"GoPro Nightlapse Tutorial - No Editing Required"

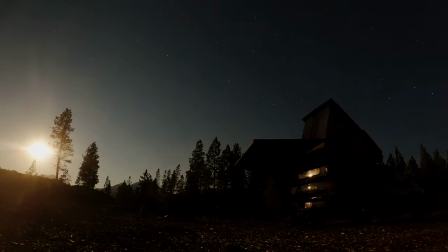My GoPro is quickly becoming the camera that I use the most.
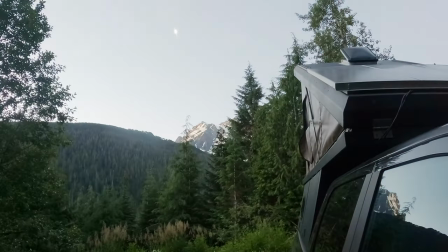It's small, it shoots high-resolution video, and it's a lot more flexible than people give it credit for.
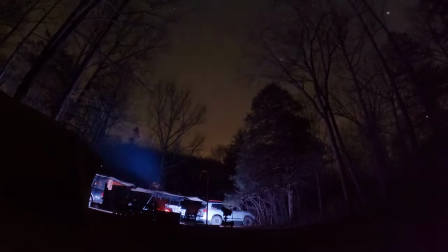Obviously it's not the choice for everything, but the GoPro Hero 9 Plus has the unique ability to shoot one of my favorite shots, the night lapse.
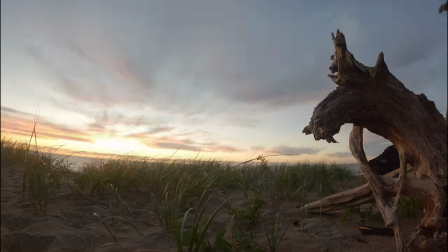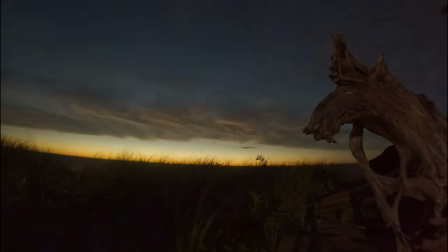What is going on everybody? Dan with Gear Focus here, and today we are talking all about night lapses with the GoPro. Now, a night lapse is just a time lapse that is done at night. Essentially, your camera is going to take a series of photos and then stitch it together inside the camera and spit out a video.
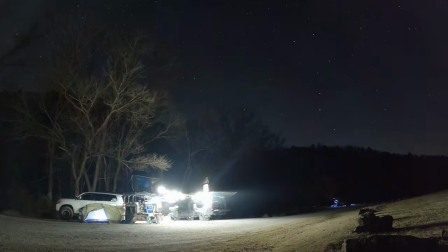In the case of night lapses, the photos are done as long exposures.
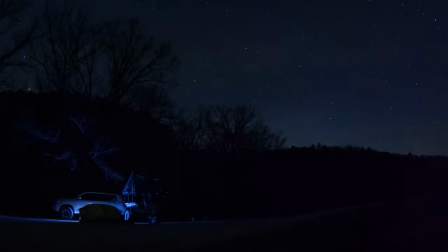The long exposure will allow us to see the stars, the Milky Way galaxy, the moon, all of that stuff in the sky that we probably wouldn't really be able to see with our naked eye. And fortunately for us, GoPro has made this extremely easy in their cameras. So first, let me show you what gear I'm using. Like I said, I am using the GoPro Hero 9, and I have the Media Mod for mine,
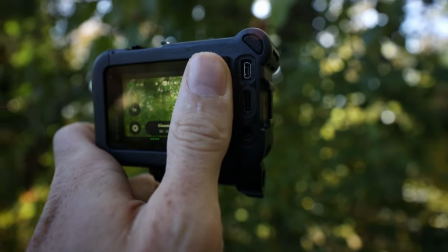and this allows me to keep all the ports sealed up while I'm adding external power.
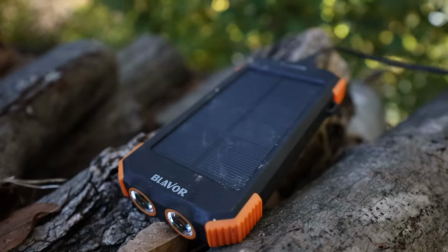And for that external power, I'm just using a cheap battery bank that I got off of Amazon that has USB outputs. And then lastly, to stabilize everything, I'm just using this, like, Gorillapod type thing. This is really all these kinds of things are good for because the camera is so small, but this allows me to have, like, a little tripod for the camera that I can put pretty much anywhere. So now with the gear stuff out of the way, let's talk about actually getting this shot. So the first thing we need to do is frame up what our shot is going to be. Obviously, before we press record, we want to make sure that the sky is visible in the shot.
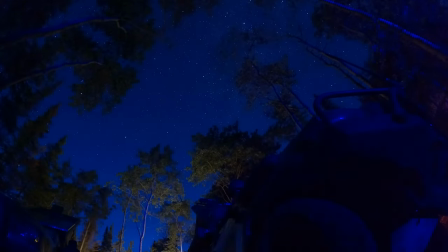This may seem a little bit silly, but this is going to be the only moving part to our scene, unless there's like some trees or anything like that.
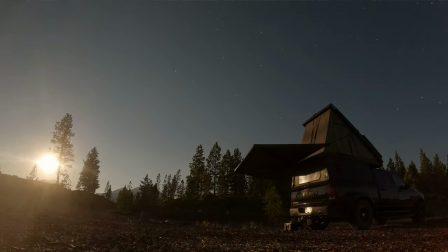But the sky is really where all of the movement in your night lapse is going to happen. So we want to make sure that that is clearly seen through whatever trees or whatever our scene is.
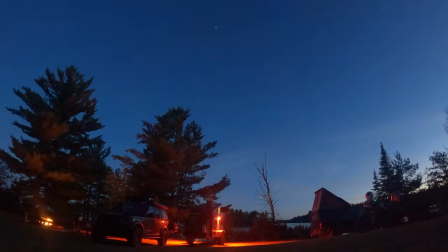For me, when I'm out traveling, it's really easy for me to pick what I'm going to make my subject.
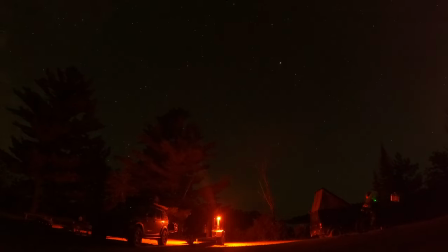I usually just make that my campsite for the night, as that's a nice, easy focal point. But you can really pick whatever you want. So now that we have our shot framed up, let's talk about the settings that we're going to use. Personally, I leave my shutter set to auto. This allows the camera to adjust the exposure frame by frame. And that's really nice when you're doing things like starting your time lapse before sunset and then cutting it off after sunrise. this allows the camera to adjust the exposure smoothly frame by frame.
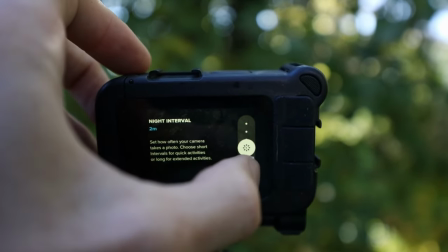Now for my interval, I keep that at two minutes. And I do that because generally speaking, I like my overall time-lapse length to be about 30 seconds. Since most of this stuff is just going up on Instagram anyway, I need to keep those clips kind of short because y'all's attention span is like two seconds.
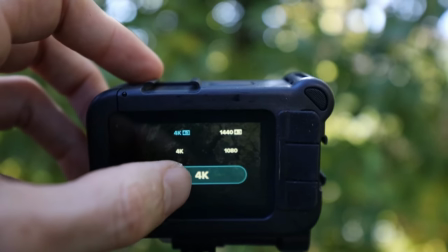And now for my resolution, I am using the 4K 4x3 mode. And the reason I'm doing that is because it just lets me use the entire sensor of the camera. It also lets me reframe the shot a little bit in post. So if I've got a little bit too much ground or a little bit too much sky or whatever in my shot, I can reframe that with the 4x3 mode. I can just crop in and then move the image up or down. Outside of those settings, the standard night lab settings that are built into the GoPro camera are really going to do just fine.
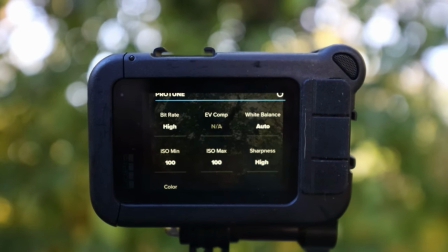Now personally, I did bump my bitrate up just to get a little bit more detail,
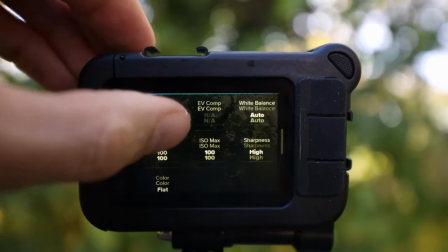and I also set the timer to 3 seconds just so I can have nice, crisp, clear images on every single frame. And lastly, I leave that color profile set to flat as that gives me the most flexibility in post when I leave it as a video. If I really wanted to maximize my flexibility in post, I could shoot these images as raw photos and then adjust them in post on the computer that way. But since most of my stuff is just going on Instagram, I don't need to do all that. So that's really all there is to it. GoPro has done a fantastic job with these most recent cameras. They're rugged, they're small, they're flexible in the right hands, and they also can let me do one of my favorite shots super, super easily. If you'd like to see any more content about the GoPro in general, go ahead and let us know down in the comments. And while you're on their way down there, make sure you hit those like and subscribe buttons. It really does make a big difference to us here on the channel. All right, guys, that's going to do it for today.